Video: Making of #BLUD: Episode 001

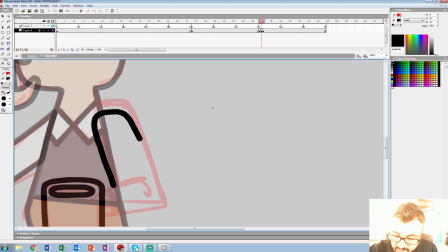[41:02]
Now his arm's behind it here, because he's... it's just the angle we're working with here, so don't even have to worry about a hand here.
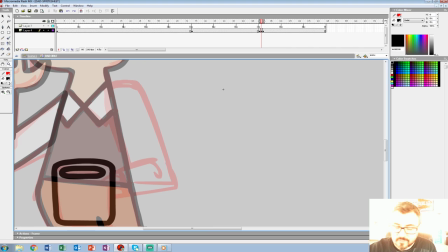[41:14]
And is his shoulder too big? Maybe a little bit. Start that one over.
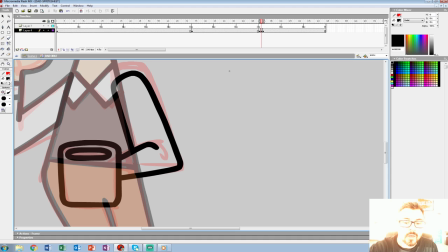[41:25]
Now that's what I'm talking about. Okay. Let's color this bad boy.
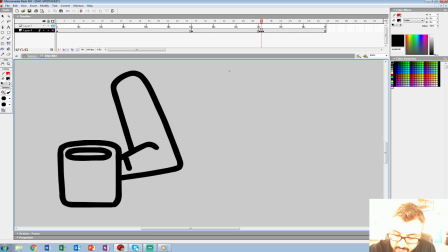[41:31]
I forgot his collar, or whatever his sleeve.
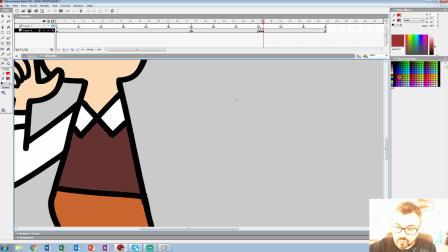[41:38]
And what color is the coffee?
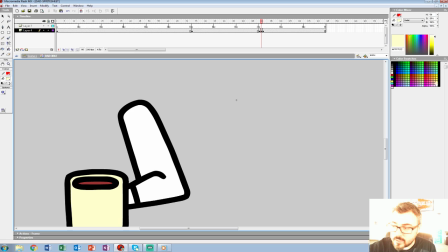[41:44]
There you are. And I know the color of the mug. All right.
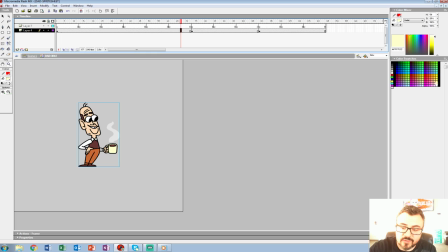[41:53]
So now I got this pose. Drink. Let's see. Let's try the steam.
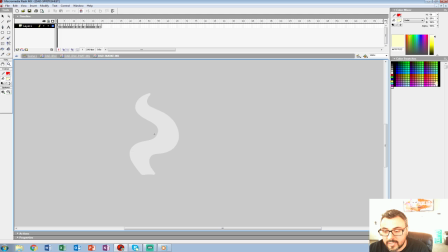[42:01]
I made that a symbol too. And you can see even the steam follows the same chart. So it's not even an even kind of smoke.
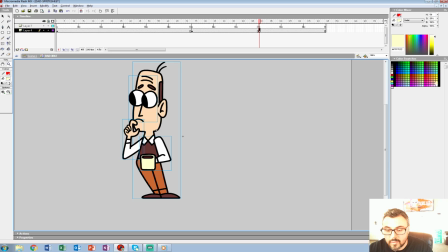[42:07]
But I kind of like the way it timed out a little different. It doesn't feel so mechanical. Yeah, I can tell this is not going to be something they would do, really.
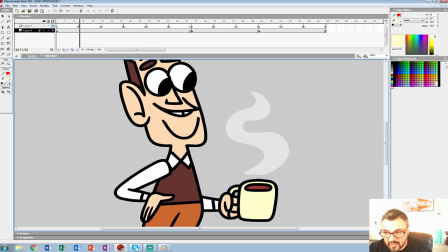[42:21]
It's just something I feel like Dexter or them wouldn't do.
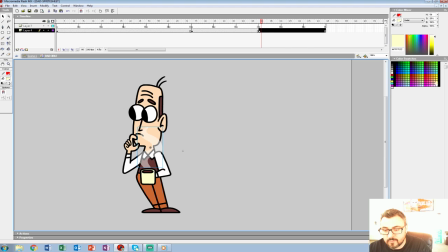[42:25]
It just, these transparencies, like you would always have a black line under it or something, or it would be a layer that they wouldn't bother with. So we might stop the smoke there. We'll have it pop back up when it gets to that. I did the same shimmer technique in After Effects.
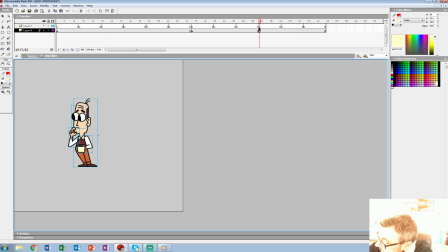[42:42]
Oh yeah, we do that stuff in After Effects too. We do done backgrounds with like canvas textures that it was supposed to look like a new painting every time. We'd flip the canvas and do that stuff, and then Bob would make it into a loop and stuff.
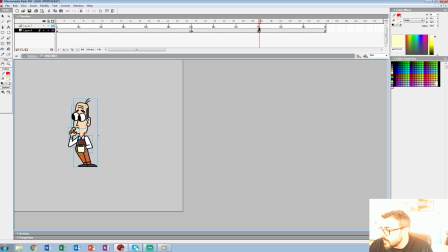[42:57]
And it really is effective, that thing. We've done a few shorts for the Angry Video Game Nerd where all we did was shimmer. It was really cool.
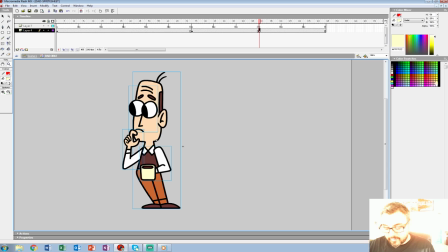[43:10]
That hit the spot. Okay. So let me make this guy a symbol. We'll call this Dad Pose 03.
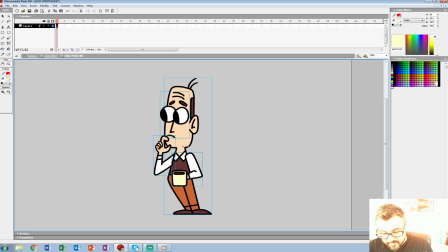[43:22]
Because I got 1, 2, 3. And that's going to go inside there.
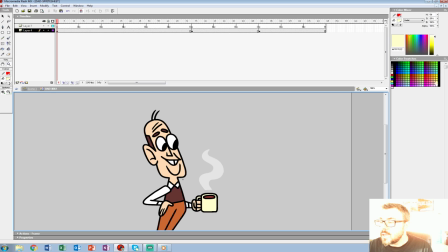[43:30]
Alright. And we'll follow this chart. Now, it's nice about kind of doing these things in chunks like that.
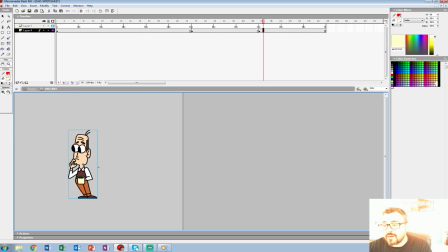[43:44]
Is that all it is? That's all three? Okay. Is now, say, I don't like the timing of this. I can all of a sudden move these to any of these other top keyframes to whatever timing I want. So, say I want them to look over here for a while longer or something.
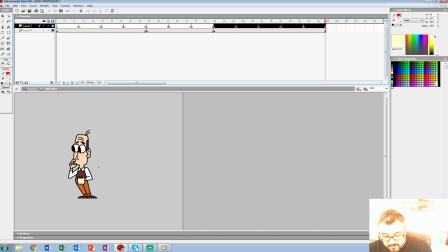[44:01]
And in this case scenario, I'm going to try that just to show you how I would do, like, some face acting here.
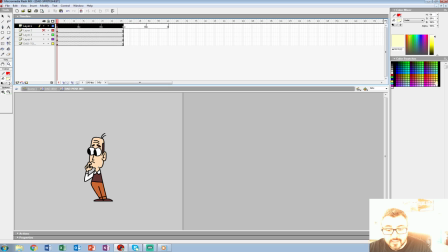[44:09]
While keeping
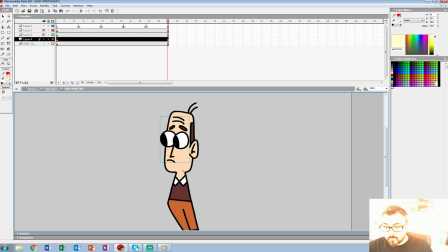[44:13]
everything on the same chart. Now, I'll show you another secret we do. We're gonna animate the eyes the way we want them to animate. They don't have to be on twos, because I'll go back inside the symbol and follow whatever chart I do with the eyes.
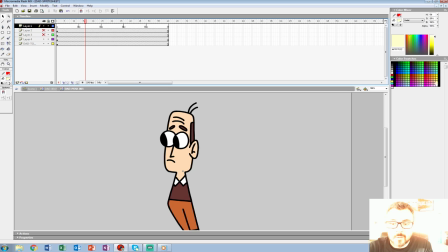[44:29]
And that sounds a little cryptic, but I'll show you what I mean. Okay, so let's see, the eyes are here.
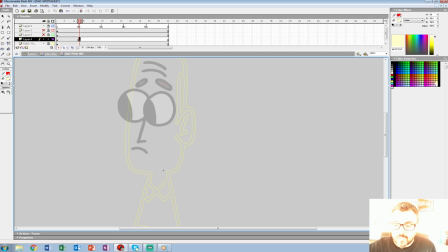[44:38]
I'll have them blink, and when you work this small, you could really, you don't need to separate the eyes too, and I in fact like adding all the kind of squash and stretch here,
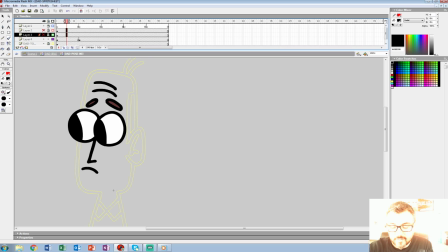[44:57]
because you could get a really playful kind of look here. Now, this isn't for every style, obviously. And let's say I want him to look over here, then. Like, he could be looking up at the ceiling.